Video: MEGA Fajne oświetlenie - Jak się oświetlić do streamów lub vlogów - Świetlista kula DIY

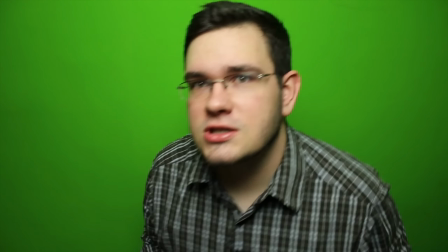Wiem, że ja się cały czas powtarzam, ale sami widzicie, że Kurczę,
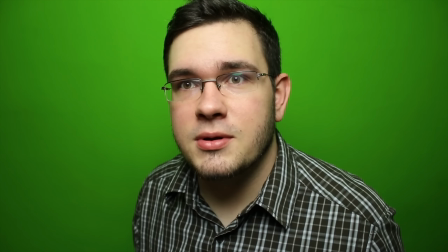całkiem nieźle to wygląda Jak na One Setup, Lightning Setup Można by było ewentualnie samo Oświetlenie troszeczkę obniżyć
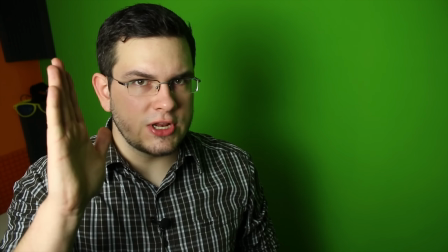Możemy uzyskać delikatnie dramatyczny kadr Który jest delikatnie przechylony Lecz jeżeli nie
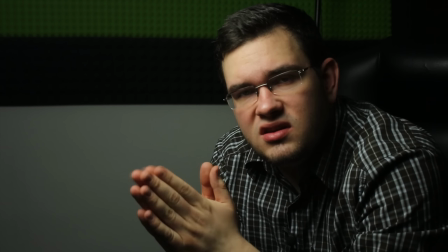chcielibyśmy cienia To ewentualnie możemy uzyskać Zupełnie inny charakter kadru Zupełnie inaczej Możecie
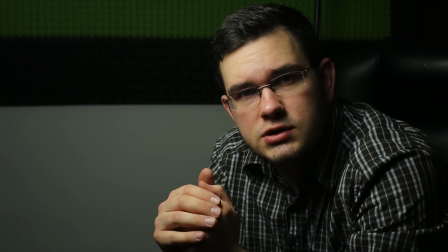mnie w tym momencie odbierać Jeżeli do Was mówię gdyby on ciemno dookoła siebie, oświetla tylko jedną część z twarzy, tak bardziej filmowo się robi.
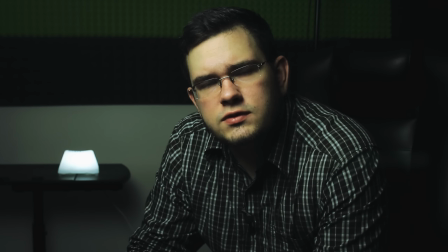Chociaż fajniej by było, jakby w tle na przykład świeciła się kontrolna lampka. Nie no to bez sensu.
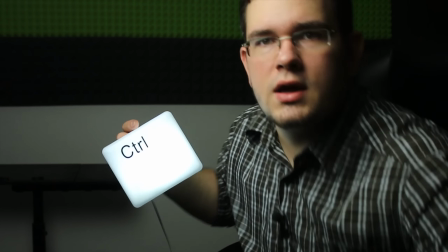To jest wielka lampka, która wygląda jak kontrol.
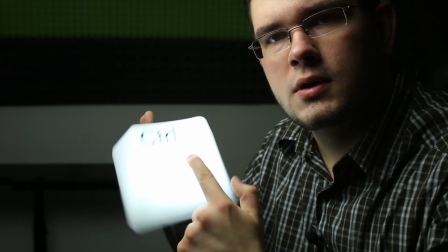Jak guzik kontrolowy się zapala. Ja mogę powiedzieć, że wszystko jest pod kontrolą.
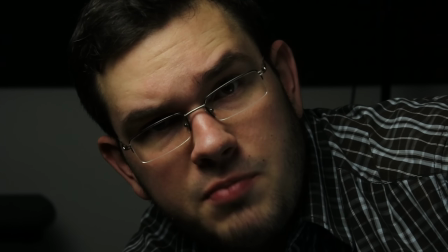Delikatne wypełnienie.
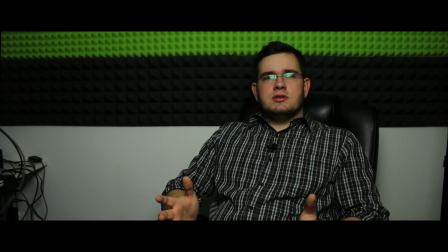No i na koniec mamy przykład zwykłego vlogowego oświetlenia.
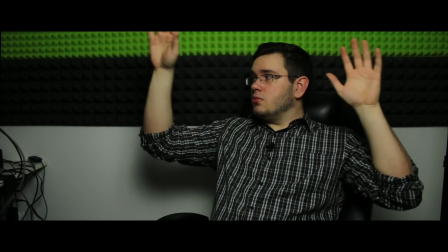Dlatego, że mamy kształt kulisty i widać, centrum jest najjaśniejsze, boki stają się coraz ciemniejsze im dalej od centrum kadru,
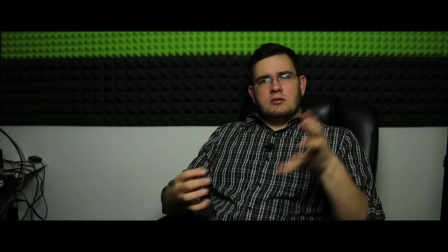to dodatkowo mamy taką, można by powiedzieć, naturalną wynietę. Taki estetyczny zabieg. Jeżeli film się Wam podobał, to tak jak już chyba wcześniej mówiłem, zostawcie łapkę w górę i tak i tam. No i możecie zobaczyć, że niewiele czasami trzeba, żeby wykonać coś fajnego. Jeżeli chcielibyście więcej tego typu filmików, takich do it yourself, związanych z fotografią, związanych z nagrywaniem na YouTube'a, to dajcie znać w komentarzu. A jak wykorzystacie tego typu rozwiązanie w swoim filmiku, to koniecznie dajcie mi znać pod postem na Facebooku, gdzie ten filmik będzie udostępniony. Udostępnijcie też swój filmik, ja się postaram przez wszystkie przejść i zobaczyć jak wam poszło. Tak czy siak, dzięki wielkie za obecność, do zobaczenia i cześć!